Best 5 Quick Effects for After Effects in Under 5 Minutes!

Are you looking to take your After Effects work to the next level within a few clicks? Well, don't worry. In this video, we're going to go through five really cool, quick effects that you can use on pretty much any project to help you enhance your work and take it to the next level without much effort. Hey, what's going on, internet? Josh Noel, Sunduk Film. Hope you're doing excellent today. Please be sure to drop a like on this video. It helped us out tremendously. And for those of you that are ready to enhance your work in just a few clicks, let's jump in and take a look at these five quick effects.
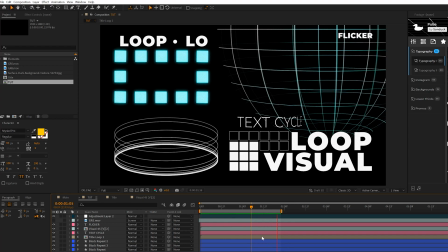(0:27)
So the first effect I want to talk about here is posterize time which is the effect that i like to use to help control the animation speed of different objects very quickly so for example i can grab one of the elements inside this composition go to effect time and grab posterize time and
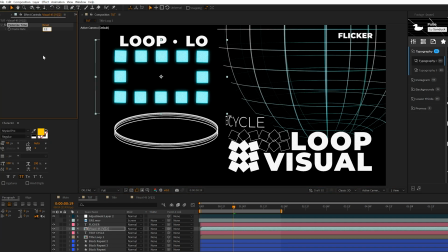(0:42)
then all i need to do is change the frame rate so maybe i'll set this down to 12. and for this element right here it's gonna make the animation a bit more jumpy so then what i can do is taste effect copy it and paste it to other elements within my shots and i can variate the frame rate even more so maybe i go down to six or whatever I choose to use but but by doing this we're going to create animation
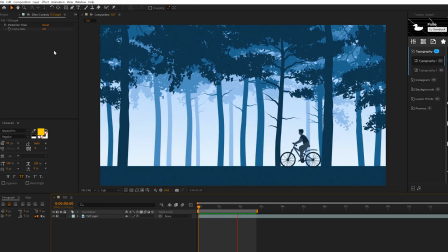(0:59)
contrast between different objects in the scene so just as a quick example you can apply the posterized time effect to an overall project
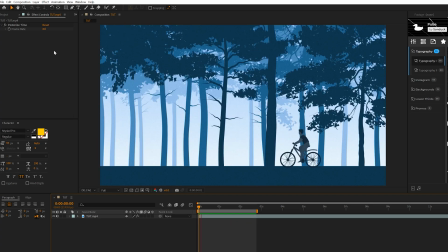(1:05)
but that's the equivalent of changing the frame rate of your project so it's really best used when you're applying it to individual elements and
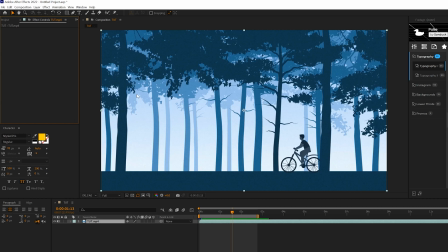(1:12)
while we're here this leads us to our next effect which is adding camera shake so what I like to do that camera shake is very simple go to effect
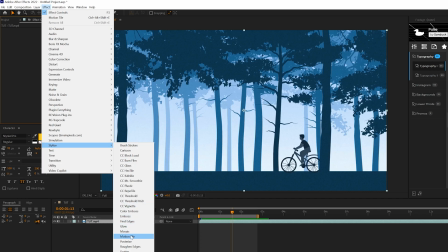(1:19)
stylize and we grab motion tile all right and then all we do is alt
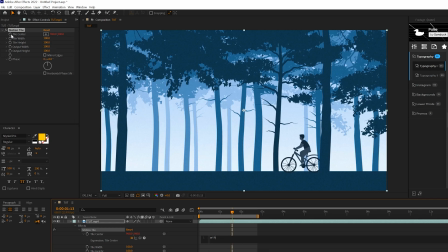(1:24)
click to stopwatch for tile center and we type in wiggle open
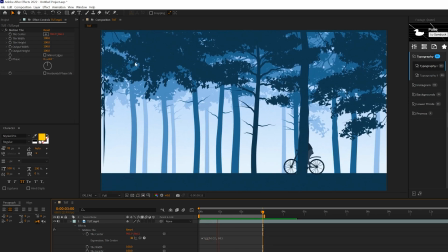(1:29)
primacy maybe a 2 comma you know 50. and by default we're going to have these rough edges here what we can do is check on mirror edges
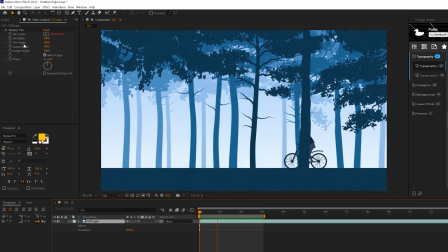(1:37)
with the motion tile effects so overall the motion tile effects allow you to create this really seamless camera shake without having to extend your composition
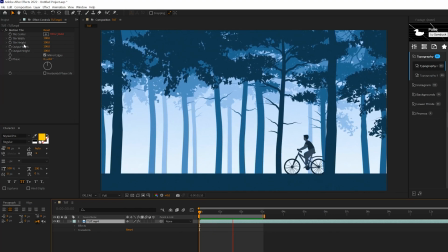(1:43)
without having to scale into your work and lose detail it's just a quick great way to add some camera shake into your work when needed one of my
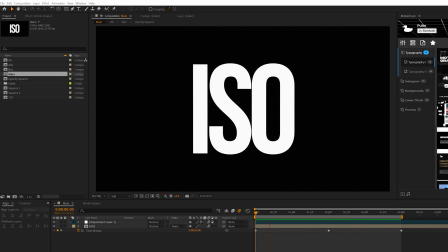(1:50)
more used effects is creating a flicker effect and it's very easy to do this there's two different ways you can create it but the first way we can
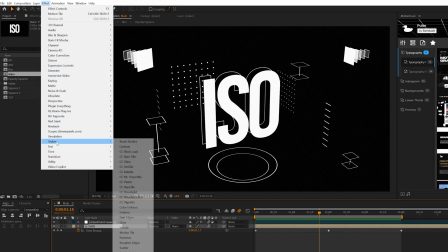(1:55)
do it is go to effect stylize and we're gonna grab a glow and then the only setting we need to take a look at here
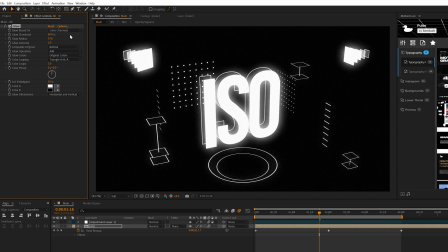(2:00)
is the glow radius we might want to adjust the glow radius so we can make this pop a little bit more you're seeing this just going to depend but when you have a glow in there that looks good uh you can all click the stopwatch for glow radius and once again we're going
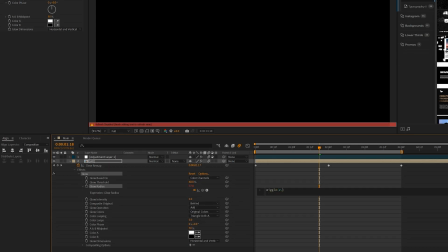(2:12)
to type in wiggle open primacy maybe we can do a two comma you know 50 i think that's fine and now we have
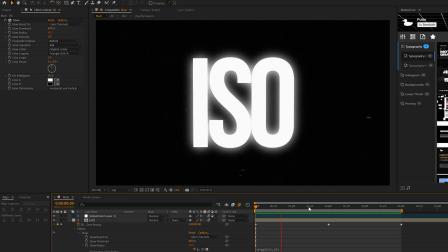(2:18)
this overall flicker effect on our work and that looks really cool another way you can do this without having the glow effect you know be dominant here we can just
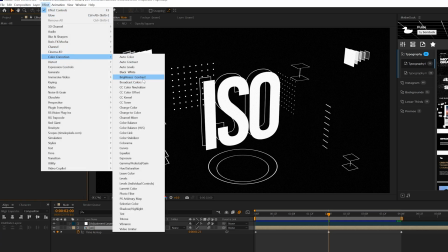(2:25)
delete this and we go to effect color correction and we grab brightness and contrast this doesn't work for everything the brightness contrast effect but
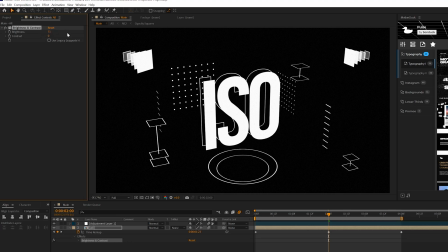(2:32)
it can do a good job so you can increase the brightness if you want of a specific element and then do the same exact thing with the wiggle effect
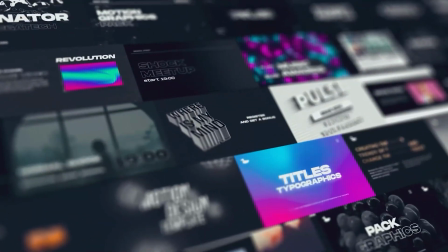(2:39)
so you can take a look at both of those effects before we move on as you know creating motion graphics from scratch takes so much time and it's just
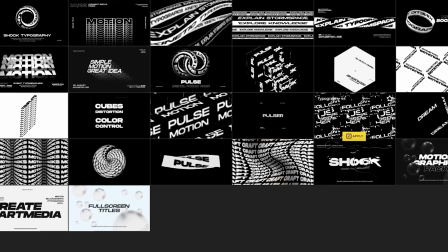(2:46)
challenging to help you get work done in under a minute we have produced over 10 000 templates for after effects and premiere pro for
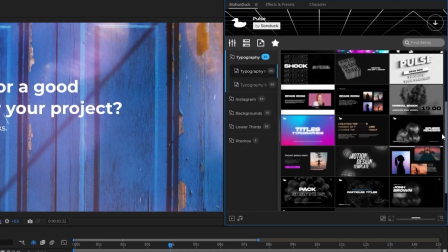(2:53)
example in our pulse pack you can preview these really cool templates and then apply them to your project from there you can change the settings to your needs
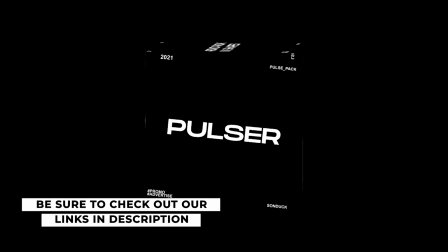(3:00)
and bam another project complete to see all of our templates and start saving time right now be sure to check our links below.
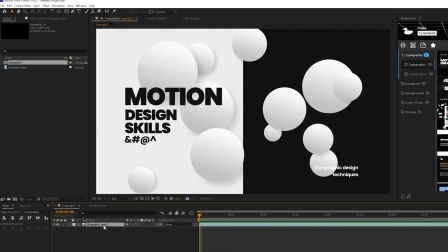(3:07)
So one of my more recent favorite effects that I've been using a lot is the CC spotlight effect to help add contrast and further focus onto our project.
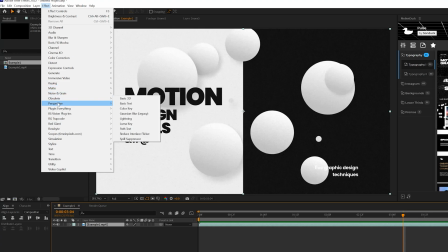(3:15)
So how this works is you go to effect, perspective, and you grab CC spotlight.
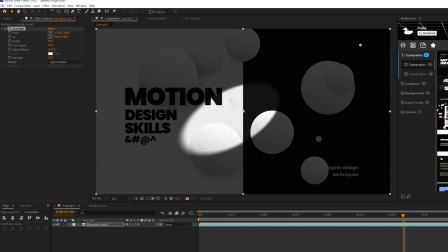(3:21)
It's very similar to a vignette effect, but you have a lot more control over this and how things are angled. So for example, when the CC spotlight effect is selected, you're going to get two anchor points.